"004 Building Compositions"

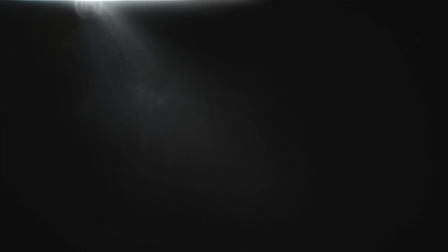6s
Carey, and today we're going to do a little addendum to the last video about composition.
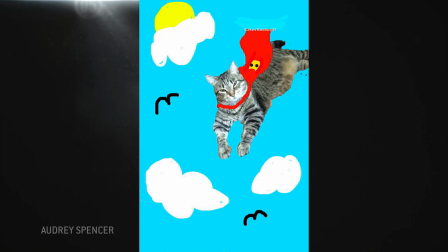11s
So this time, we're just going to make some cool stuff and talk about how it works visually and how, in the middle of making something,
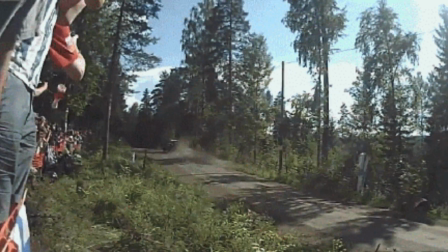17s
we can get over some of those speed bumps that sometimes get in the way by using some of the principles we talked about in the last video.
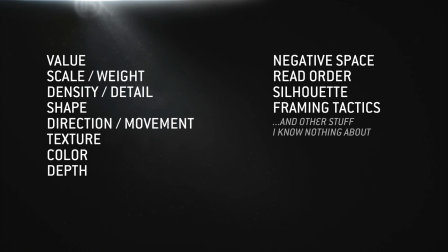22s
I find that sometimes in the midst of designing a frame or making an image, there may be a point at which I step back and go, oh my god, this looks super dumb, I don't know why.
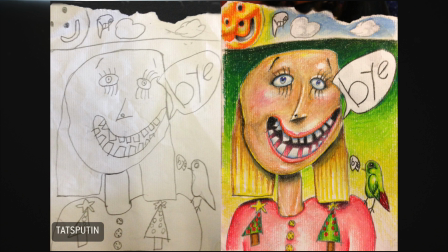31s
And the reason may be that I launched into an idea too early and it didn't develop, so the concept is kind of missing.
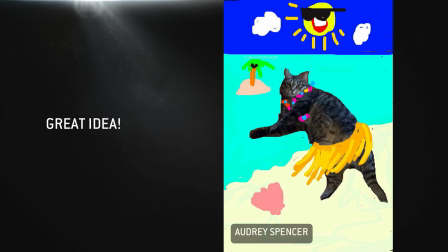37s
Or maybe it's a good idea, but the composition just sucks. Now if it's both, I'm basically in the toilet,
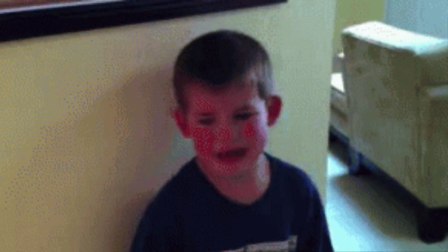43s
and it's time to go eat a bunch of Twinkies and cry myself to sleep because, oh my god, my life is over.
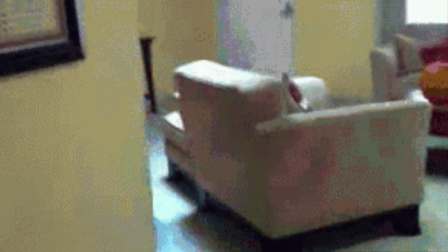50s
You don't even understand. Look at this, obviously the real failure here is the camo pants.
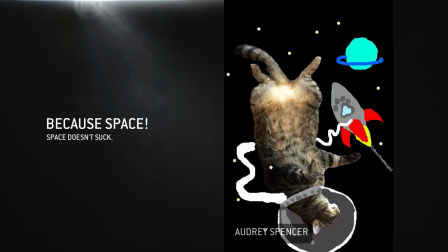55s
If it's a cool idea, but the composition just sucks, then it always helps to go back to the basics and start looking at how each of the contrasts is being used
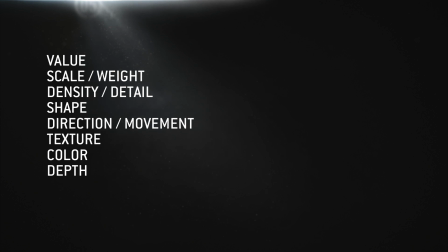64s
and how things like hierarchy and read order are playing out as a result. So let's make a mess and see where it
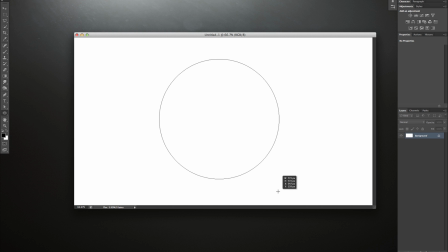69s
goes. We'll keep it simple and stay with the old circles as our main element, like in the last video.
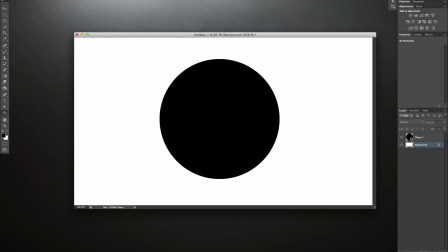75s
And because obviously circles are the best,
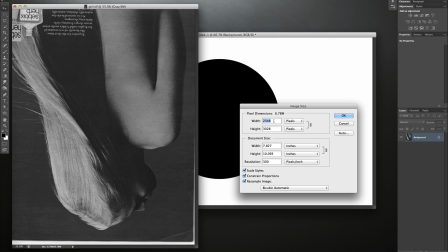79s
now I was trying to figure out what sort of random thing I might make, and had been thinking about this friend of mine who's been backpacking around South America,
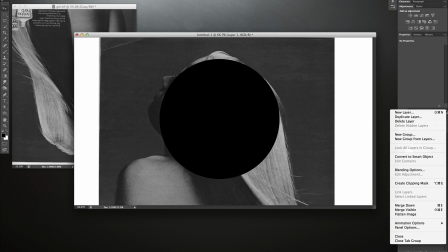87s
hiking in the mountains, and I thought there might be something in the idea of exploring wilderness.
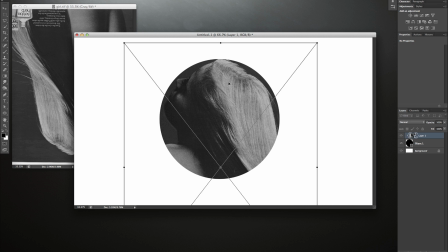92s
So I grabbed some photos for raw material and just got straight into the process of building a composition with them without worrying too much about what it was going to be about specifically.
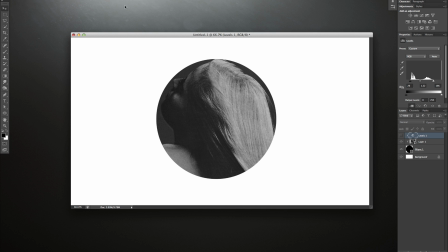101s
Now that's not always a great strategy, but sometimes it can actually lead you to unexpected places.
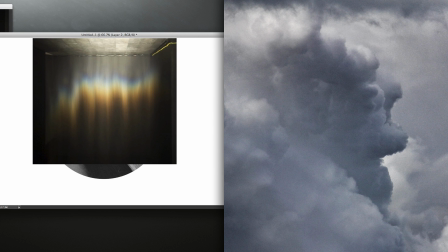107s
Because kind of like how when you're staring up at the clouds, you pull out shapes or see characters or whole scenes or whatever,
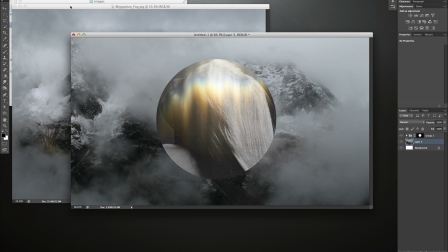114s
when you start throwing stuff into the frame and working with it, your brain starts picking stuff out in that same way, and it can suggest avenues to go down.
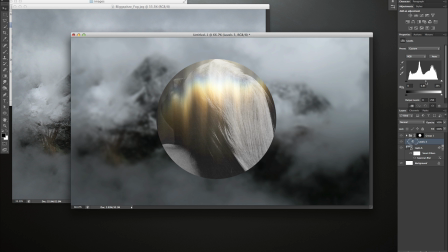122s
You start seeing things in what's there, or maybe little narratives start occurring to you as your brain is going about its regular business of making sense of what it's looking at.
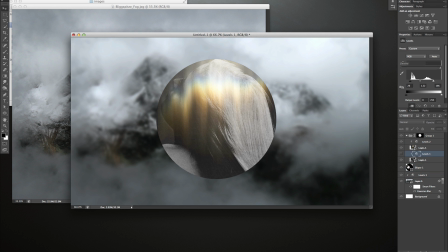130s
So I just messed with these basic elements a little, creating contrast between foreground and background, fussing with a bit of drop shadow to pop that circle out a bit. And when I lined up the light and dark areas of her skin and hair with the clouds and shadow,
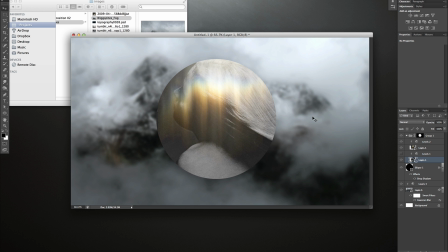144s
it created some significant shapes here that the eye can travel along, and that integrates the circle with the background. And I honestly felt like with a few adjustments, I could be finished right there. Because a composition doesn't have to be complicated to work well, and I kind of like this. The meaning of the thing is fairly ambiguous, but in a kind of nice way.
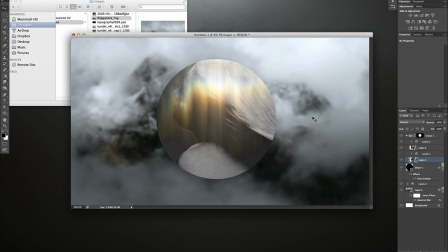163s
Although the point of making this was to explore the process of building a composition, so we'll keep a copy and try some more stuff.
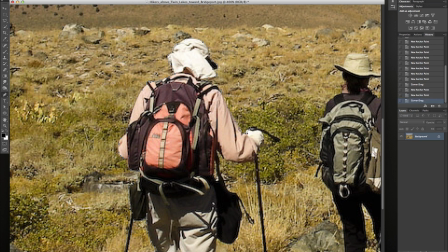170s
So I thought, well, let's see if we can get a little bit more specific. Specificity is usually about the details,
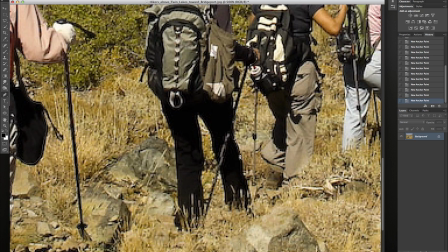176s
but there isn't much I could think to do with the details of the images that are already there, the girl in the mountain.
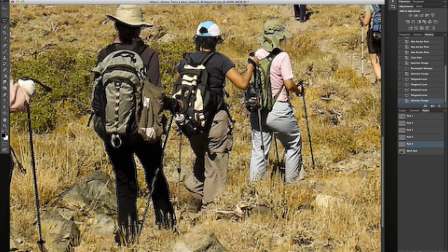181s
So here come some hikers. My thought was, okay, the girl in the mountain is abstract and really vague.
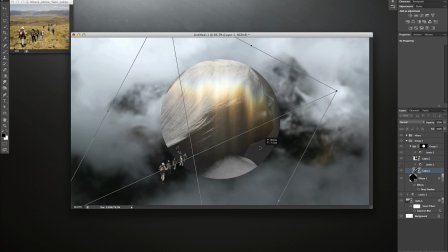187s
I mean, it could be about spirituality or who knows what. But if I bring these hikers in, then suddenly it's kind of more about exploring.
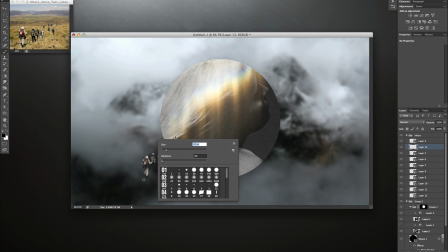195s
And so now maybe the girl is more like a metaphor for Mother Nature? I mean, it could be. I'm just saying. Like, they're real people and she's ethereal. So, going through the process of trying to understand what each of these elements means in the context of each other,
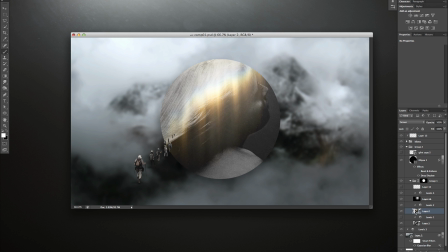213s
again, you look at this and your brain is trying to sort out what the hell's going on,
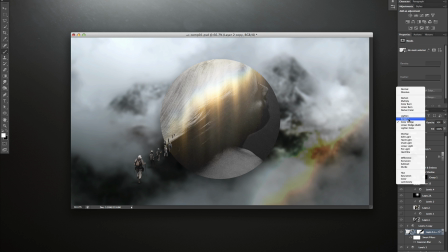218s
and it builds these little narratives in trying to make sense out of it.
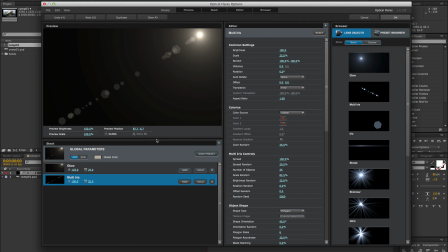222s
This is a collage, and a collage can bring together totally unrelated images and elements like we have here.
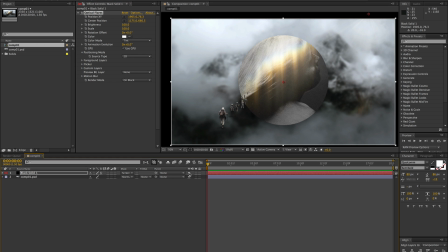228s
But if it's done well enough, your mind gets curious and tries to sort out the relationships between those things and what they mean.
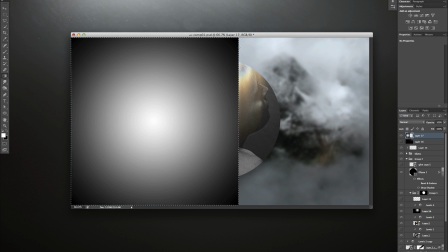235s
And that's sort of where the magic of it happens.
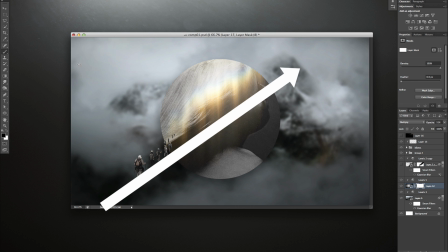238s
As for the composition of the thing, I was still really liking this sort of crisscross shape intersecting right on the girl, really helping her to be the focus.
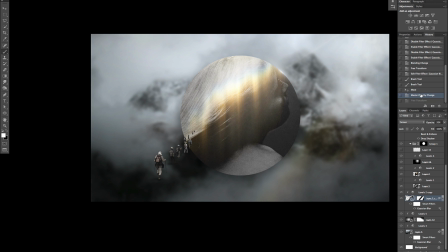246s
So I was trying some things to play with that or augment it.
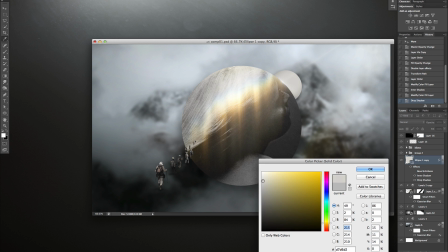249s
There was also some tweaking of the values between foreground and background, darkening up certain parts of the mountain image to let the circle have a bit more contrast against it,
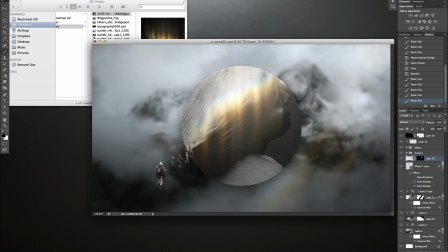258s
and really trying to create a secondary point of focus in the upper right,
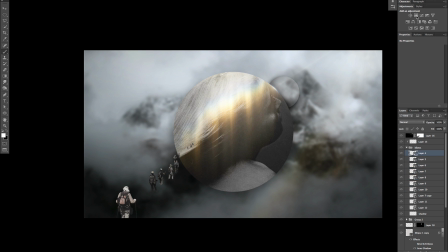262s
because the hikers are moving up and to the right, and beyond them, the girl is looking to the upper right, but it wasn't really coming up with anything satisfying.
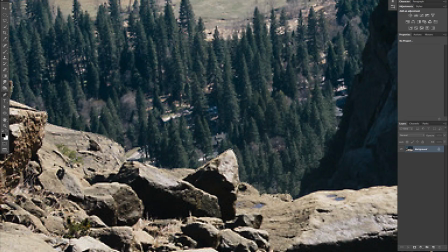270s
And then I thought, well, why don't I give them a place to come from instead of a place to go to?
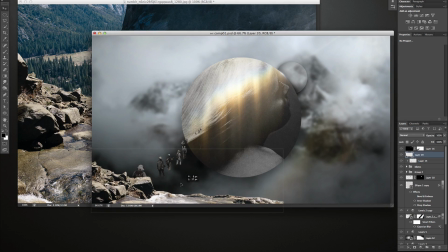275s
And at the same time, I can introduce a near foreground element and help frame the composition with a slightly different shape.
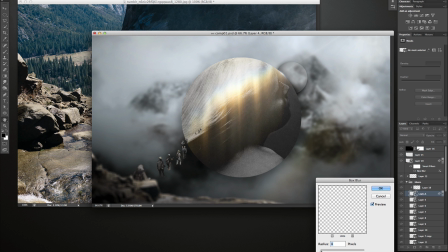283s
So in one move, we're creating depth, we're kind of anchoring some of these elements to the frame,
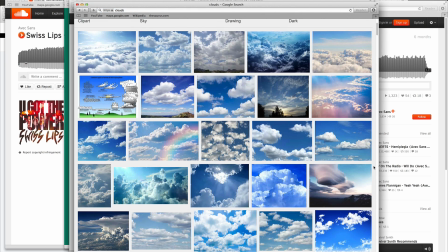289s
and we're making the frame feel a little less like an ordinary rectangle. That's kind of a win.
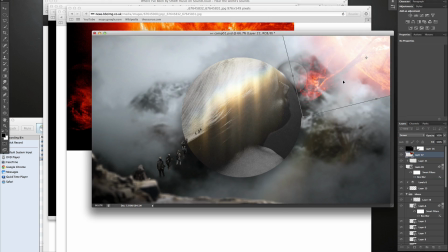295s
Now this little adventure with the sun element felt pretty stupid, but then I thought, look, I'm trying to shove something up here so that the hikers and the girl have some reason to be headed in that direction. The hikers are,
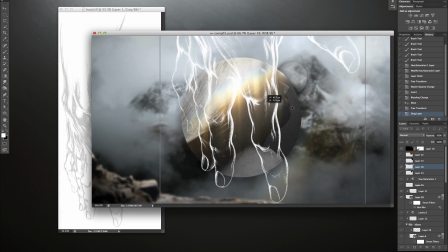307s
I don't know, ascending to Mother Nature, so maybe Mother Nature is ascending to a yet higher power?
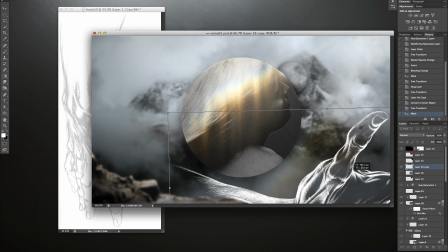313s
Now, whether this makes a whole lot of sense to anyone, at least it gave me a reason to put something slightly more intentional up there.
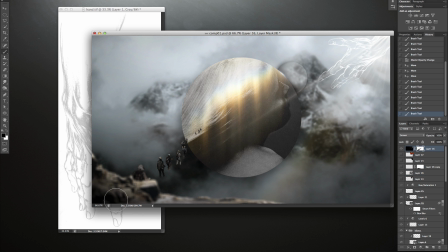320s
And once it was there, the whole thing started to feel like a scene or a tableau.
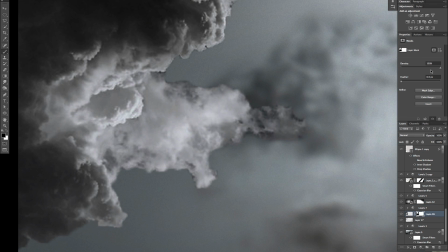326s
And I grabbed these sort of dramatic clouds and painted in some real heavy lighting,
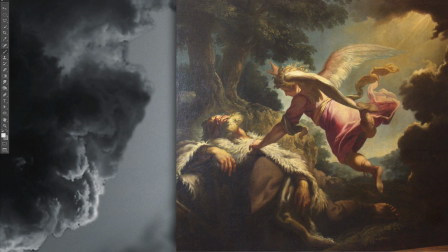331s
like in a Baroque era painting, where the heavens are opening up and the angels are
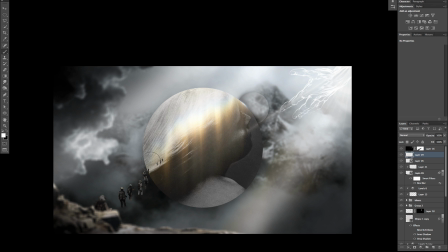337s
And so now the angle of the cloud and of the light rays are both augmenting this diagonal direction we've been hanging on to,
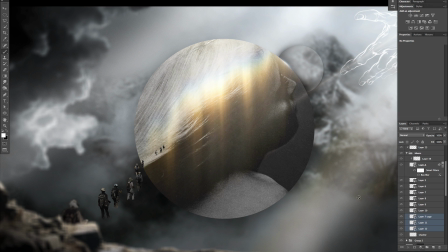344s
which is good because we'd kind of covered up part of it with these foreground rocks. And now these people are getting scooted around because they seem too evenly spaced out. So I'm varying the distances between them, which creates a nice variety of densities.
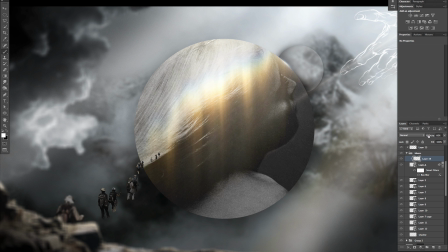359s
A little pocket of people here, a little pocket there, because I want to build in more contrast wherever the image needs legibility or focus.
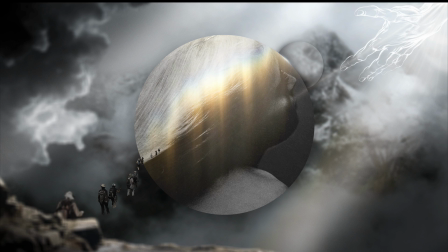367s
And the contrast and density helps that without having to make these guys bigger or brighter.
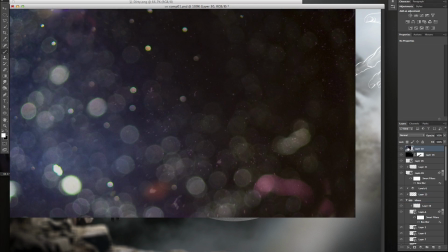373s
And I brought in this lens artifact image as a way to just get the
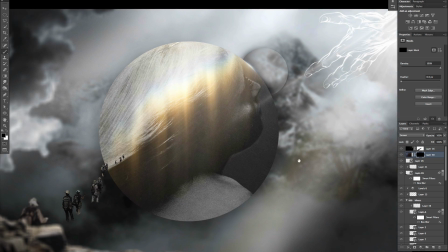378s
tiniest bit of that purple to further brighten up some parts of the image because the gray was feeling a little drab to me.
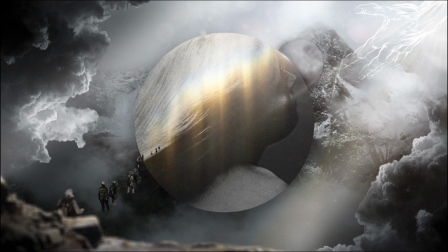384s
Now I lost the last part of the recording where I added these clouds to frame it more like those Baroque paintings because, why not? And I also took most of the blur off of the background mountains because at this point, the whole thing felt like it was trying to look like some kind of weird theatrical production, like this was a stage with set pieces on it,
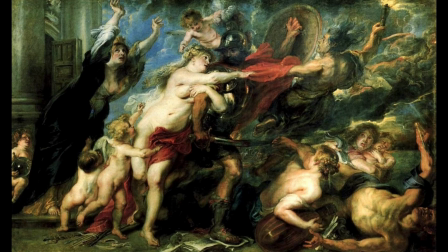402s
which is sort of how those Baroque era paintings feel, relatively shallow depth. So here's what that looks like.
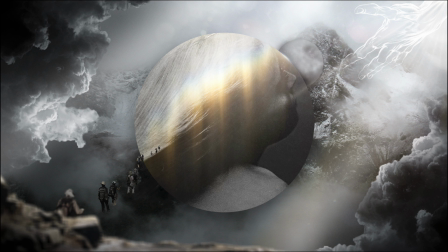408s
Now, on one level, it's kind of cool because of that weird Baroque stage play reference, but as a composition, it's a little problematic, and I want to back up and look at some of the places it may have gone wrong. So let's actually take some stuff out and see how the composition changes for better or worse.
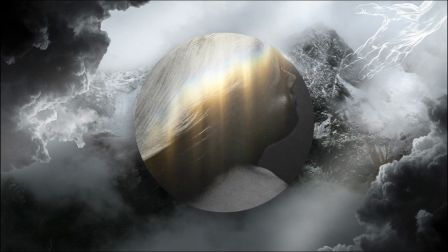422s
So here it is without the foreground and the hikers and the extra lighting in the upper right. Kind of makes it feel less cramped for one, because that low detail thing isn't down there kind of hamming everything in.
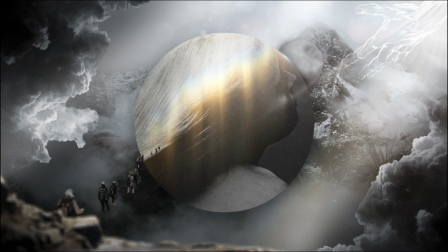436s
And I'm not sure those hikers were helping that much in the end. They fit strangely in the image because they're small and different, and there's a bunch of them creating a weird but kind of significant shape.
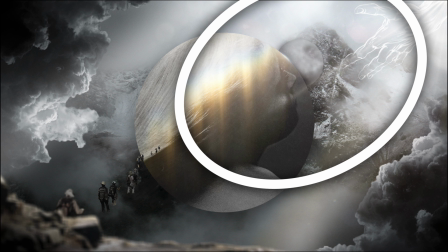446s
It seems like we're mostly trying to tell this story here and not so much the hiker story,
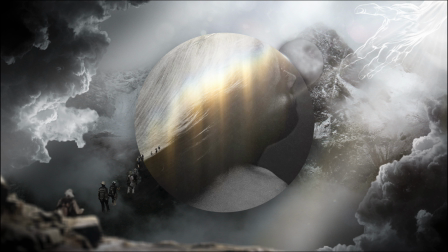452s
and that's a problem because they're different enough that they're weirdly distracting. So without them, things get a little simpler.
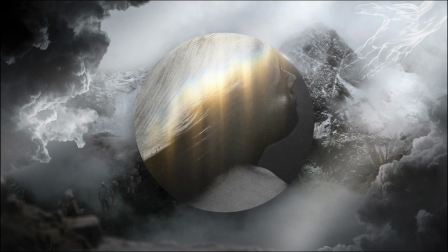458s
Not necessarily better, but simple definitely has its benefits. Now here it is without the cloud on the right and the hand coming down.
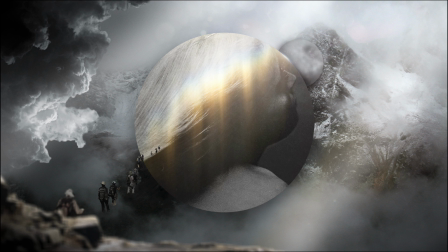466s
Now the activity is sort of shifted over to the left because that's where the most density and detail is. But because it's only sort of where the most detail is, I would tend to want to make that more definite and push the girl and maybe the mountain both over to the left.
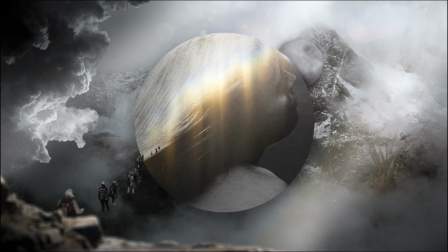481s
Because if you're going to do it, do it. Kind of doing it kind of makes things a mess. The closer you are to an even smear of detail, the closer we are to not knowing where to look.
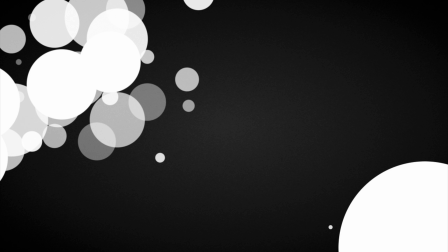492s
So it's the difference between this and this. Yeah, remember that? Remember that from like last time?